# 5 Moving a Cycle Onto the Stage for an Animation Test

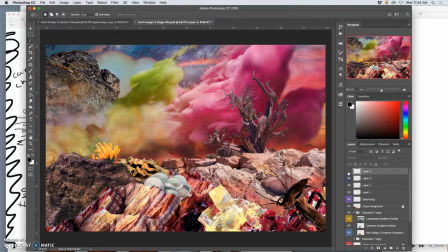[12:30]
And I know that that's my first little movement cycle of the bug, and it works. So what do? In my stage, I group that all into one folder, and I say bug movement one, right?
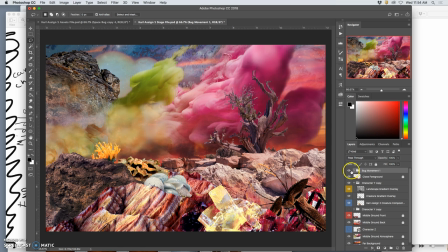[12:48]
And now I can start doing bug movement two. And bug movement two, I'm going to actually just duplicate bug movement one, because I think I can use a lot of the same assets.
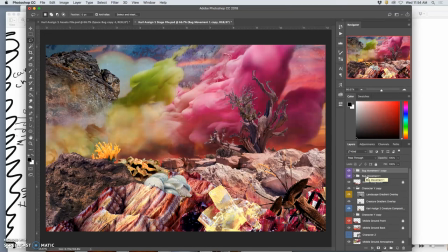[13:06]
If I don't need to create new assets, then I save time. And now I'm just going to take that whole folder and I'm going to move it over here. And I'm going to scale it all down. Remember that you can do that to a whole group.
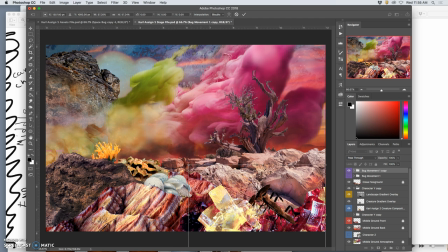[13:24]
So that now the bug is going to be quite a bit smaller, because now it's in the middle ground instead of the background. And I might just distort it slightly so it looks a little different than the first time around.
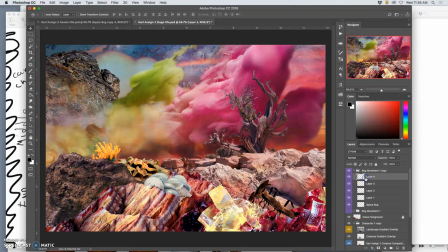[13:43]
And I'm gonna get rid of these ones where it was diving over. So basically I have one, two, three bugs to play with.
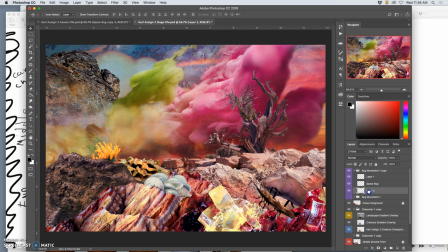[13:58]
But I can move them around in order now, because this is bug movement two. And now it's going to be a movement cycle where the bug just
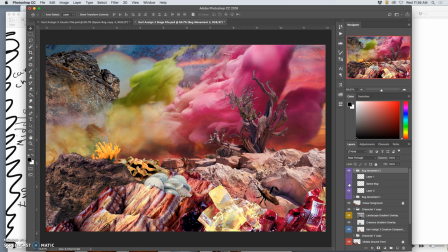[14:15]
traverses the landscape. So I'm going to start with, let's see, which one's biggest? Yeah, I got to start with this one. And I'm going to move bug movement two. Instead of having to erase their legs, I'm going to move it behind the close foreground.
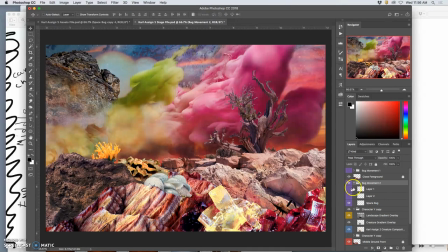[14:35]
As simple as that. Okay. So now, the next layer, up. I lose legs there, so I'm going to delete him. Okay, now I'm just going to skitter between these two.